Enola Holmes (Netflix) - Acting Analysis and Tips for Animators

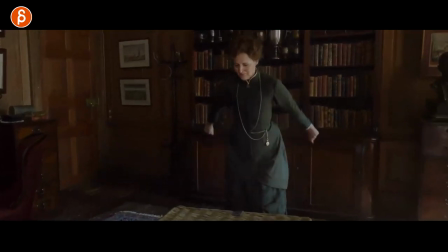416s
in the box gear change type of thing that a lot of students have to do in school so she does this has that and i love that too just
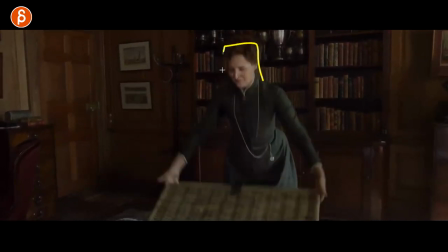422s
that very excited she doesn't get too excited because in her world everything is order and she can't get you know too flustered or have
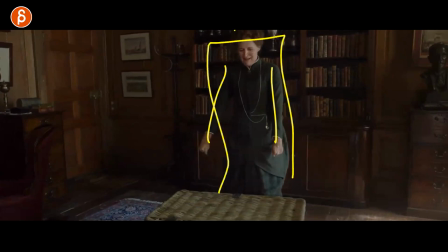429s
two you know big moves here so everything is still somewhat tight within her box within her world it's all very in character but she's still very
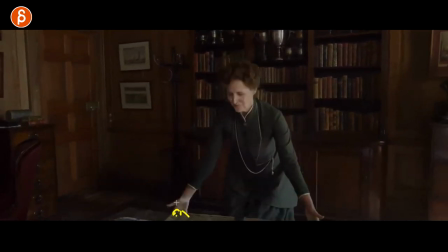438s
excited like that and also like this here how she holds that slightly spread out fingers thumbs out it's just also slightly delicate and then she realizes that
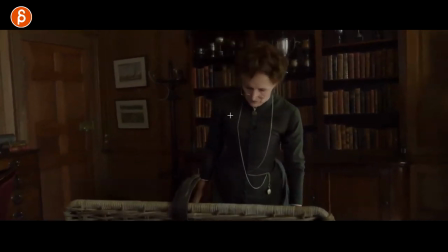446s
is not what i was looking for and then it's just a complete contrast of no movement and then just let it look and then a lean in of the i see what I'm seeing and she just sees this in here.
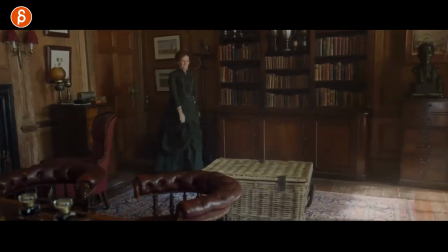454s
So lots of things, kind of like an anticipation walk, showing character before you do something,
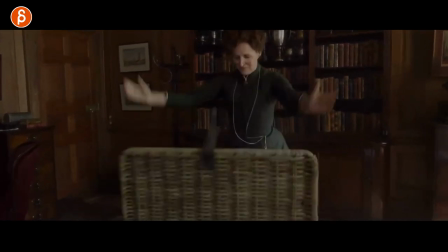459s
this could be a weight assignment or a what's in the box gear change and just looking at lots of movement,
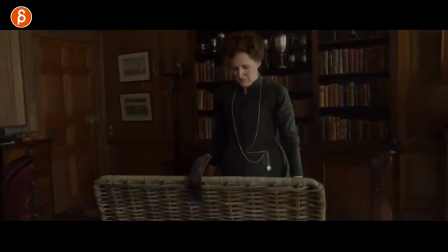465s
very excited and something shocking. For contrast, you then don't move but you can't just stop, I mean you could but still you want to have a little bit of a reaction, that reaction just be huh and again this fits in her world where she doesn't move a lot,
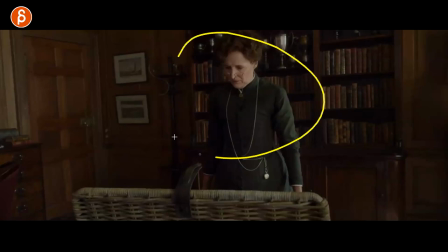477s
it's just a little hmm that's interesting because it's the proper way to do things within this world whatever that character you know is has been taught to
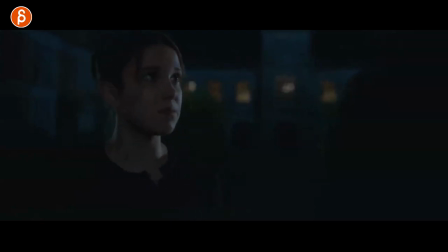484s
do this one is a bit dark takes place at night obviously but i can just walk you through this basically she tells him that well i was taught to do this is what i learned i'm going to do this i want to fight are you with me that type of thing right and before she said
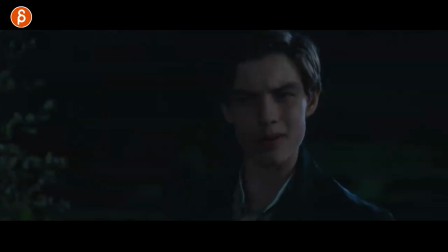497s
all that she told him she is she does not embroider and he has the answer to all the things about let's go let's do this he goes you haven't left embroider like embroider is right there and then it's this reaction
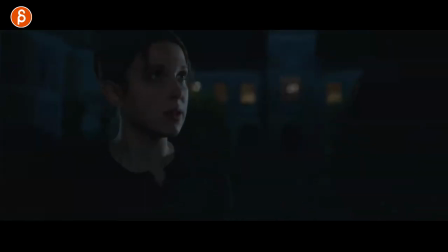509s
all right are we going to do this or are we not going to do this and the reason i'm showing you this is that as people say and paraphrasing this is not me that came up with this but acting is reacting like the main thing you have to pay attention to is that if someone is talking and you have another character in your scene
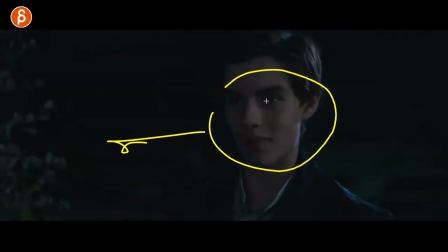524s
at least one other character and they talk to each other you have to make sure that they're really listening and focusing through whatever you want to do eye darts eyebrows in terms of a technical thing about facial mechanics however you want to show that they're paying attention and listening for
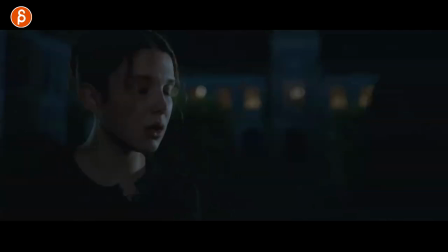538s
him he goes wait a minute doing this but the big thing to me is that is that oh is that moment and then she gets back to it but this is not really her in the audio it's not a big sigh
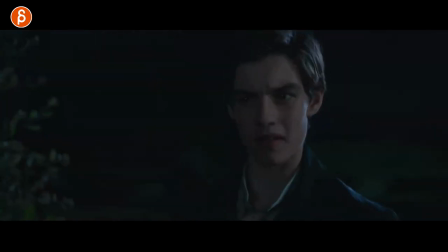549s
or gasp or grunting or anything it's it's mainly her voice his voice her voice but if you animate this he has this reaction it's really he's really not paying attention to what the important part is what she said
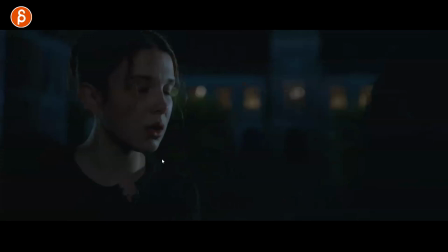562s
and that's why it triggers this kind of reaction so again the reason why i'm showing this is that if you have multiple characters make sure they really listen and by listening i mean they also really react whatever he said is really going to annoy her and that's why she has that reaction and
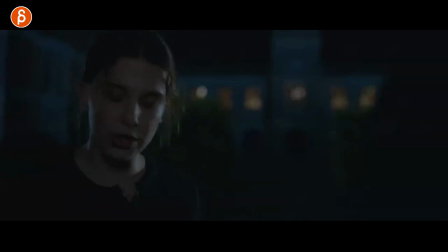578s
that's something again for you to add in this is not in the audio so now it's your creativity and this is your acting choice for your pantomime that you can put in there and then you get back to your lip sync because then after that you're tied to the delivery the timing and the rhythm of that lip sync so this is all you but again it's something that's it makes sense that she reacts like this so just don't do something where you
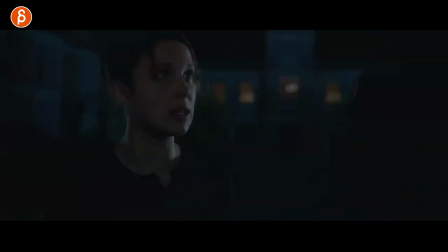597s
have lip sync and then you stop moving your character then you got this character that says something and then you just do lip sync whatever and then this character stops moving and then this character gets animated to the lip sync really make sure that the characters are listening to each other and reacting to each other to whatever they're saying all right last one is longer i'll walk you through why i like this in the steps again as always why i think this could be actionable in your scenes in your shot in your sequence whatever you do but it is the end of the movie or parts of the end of the movie and a big moment of the end of the movie so spoiler don't watch this and not that you would skip to the very end because this is kind of the end so subscribe and continue and i got a workshop and sign up but i'll pitch us
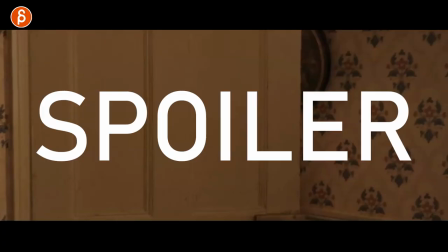639s
at the end let's get to this last moment again spoiler warning just in case so what is happening here is that she enters
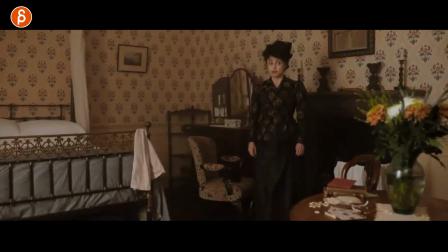646s
her room she was just told that she has a visitor and after all this time she sees her mother so what i'm looking at is the continuation of we don't see it here and it's not like there's a shot where we see elona and the mother where we can see the distance i
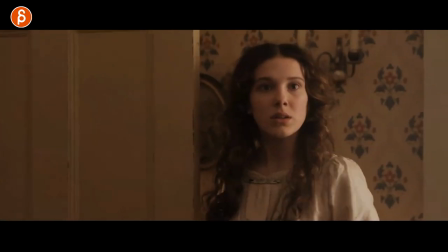659s
think in your shot to make it clear because we don't have the whole beginning and the whole movie as context but if you would do something like this imagine you got your room
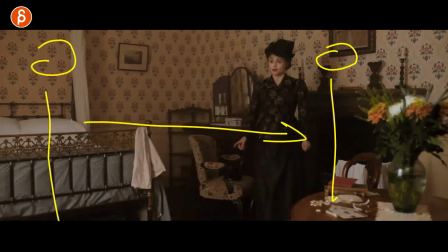666s
and the mother is here and the daughter is here to show the physical distance the spatial distance of of those two characters that are not together The thing that's really neat in all of this is that she stays put.
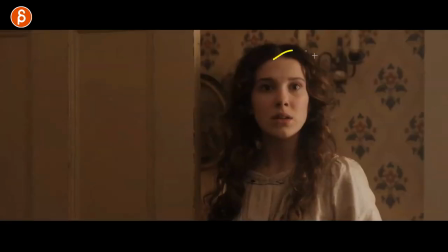678s
They haven't seen each other for so long. She has been looking for her. She probably knows that she is upset because she just left without telling her what happened and what's going on and why she left. So as she enters and they're talking, you can see this just they stay put.
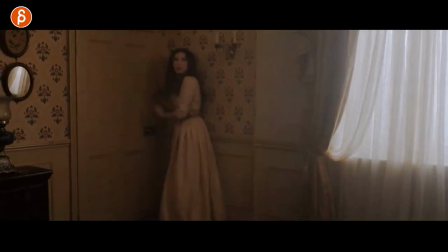696s
They don't move. There's just that continuous mounting of tension. Now, I say this and she did just move,
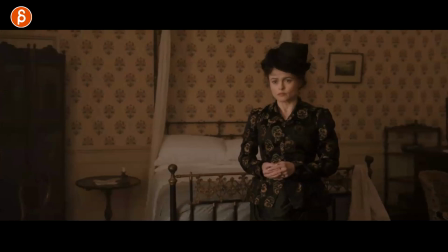703s
but it's a bit of a move. she closes this but they're not together and you can see there's a bit of a tension here in her
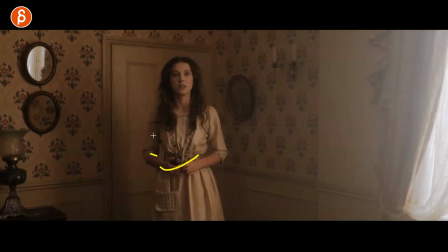708s
arms and the same thing here you got a bit of a mirroring of posing and it just continues
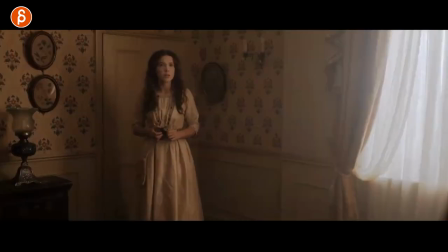713s
on you can see it's just this slight progression of getting closer but she knows that she can't go to her daughter
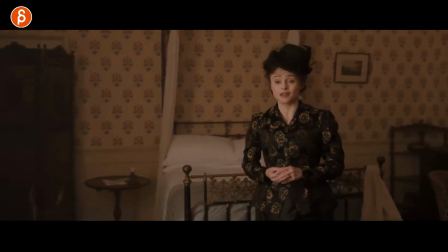719s
right now because if there's too much tension just yet she knows she's a bit mad she's just not mad but a bit angry oh but they're just upset and disappointed but it's
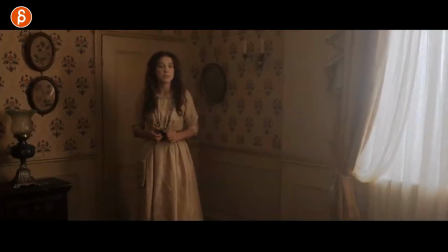727s
just this slight moving towards her then you can see she stays and through that reaction right there you can see she's
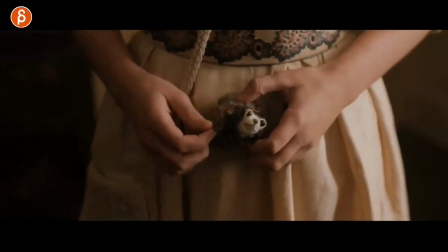735s
not ready yet and this continues on where they're staying put they're staying put they're staying put they talk about things and then finally she tells her oh i'm sorry
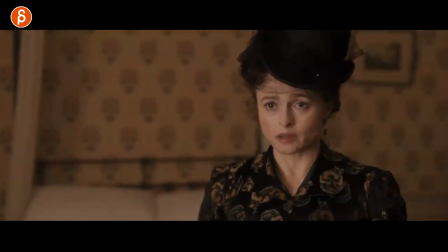742s
one reaction here then she says it again i'm sorry and okay
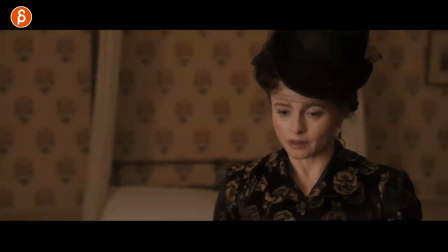747s
this is getting better now she explains why and why i left and what happened
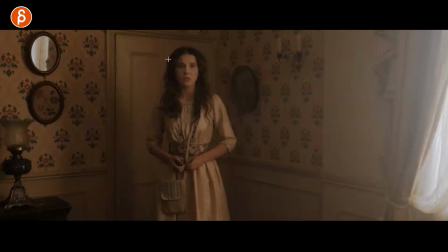751s
and now she realizes okay it's it's better and she takes that step
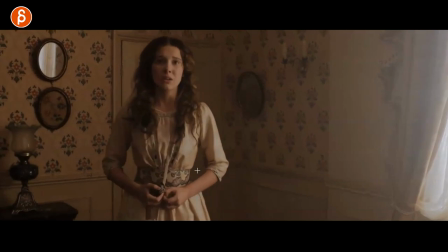756s
when she tells her are you safe now and the reason why i'm saying all
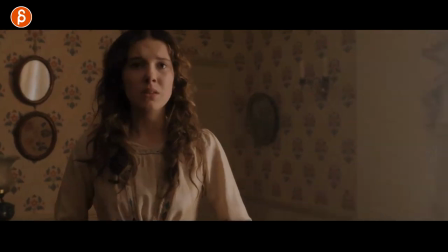761s
this is because it continues on they say things they say things and you got this mounting pressure of emotion everything at the very end finally
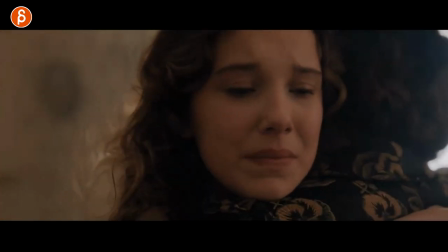768s
finally they can embrace and release that tension the emotion and there we go and the reason why i'm showing you this is because again if you have a
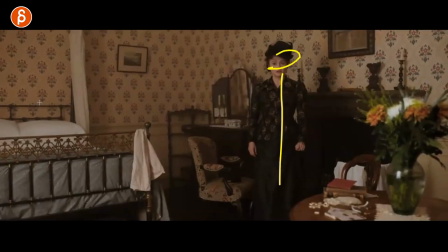775s
scene with multiple characters think about well why is there a distance is that needed is it better if they are close together is it better if they are i'm gonna take this away here if they are further away and throughout the shot get closer?
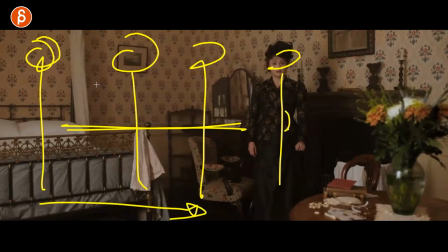790s
Is it important that only one character gets closer and not the other? Is it important that both get together at the same time, meet in the middle?
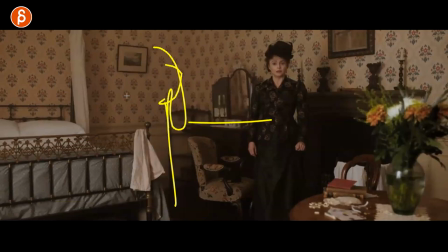797s
Is that a symbolic thing of we meet in the middle and we're together now, we understand each other, and so on and so on. That's what I always tell, actually all my classes that just started this semester, that's what I tell my students as they are now starting with planning their shots and adding sets or no sets or one or two characters. This would work with multiple characters. Think about the spatial position of the characters. Is it important that they're far away, like I said, or close together would it be interesting to get a progression that they get closer or further away maybe someone makes an argument and every time they get closer the character just always steps away there's always this happening the scene to show we're not in this together i want to keep my distance and so on so think in terms of placement how that tells us something about the character and the relationship between multiple characters so that your characters are not just staying put in frame and of course there's an exception there's always except for everything you can have a shot where a character doesn't move ever which could be the whole point there's a whole entrance in Silence of the Lambs where we come in and Hannibal Lecter just stays put. That adds extra creepiness of him being quickly still in a jail cell or whatever prison that he's in. So there are many reasons for a character not to move but also to move. And the reason usually why I harp on moving characters for students is that you want to show off animation. And to me it's always it's not just animation for animation's sake but you want to show off your mechanics. You can show off that you can do this for potential employees.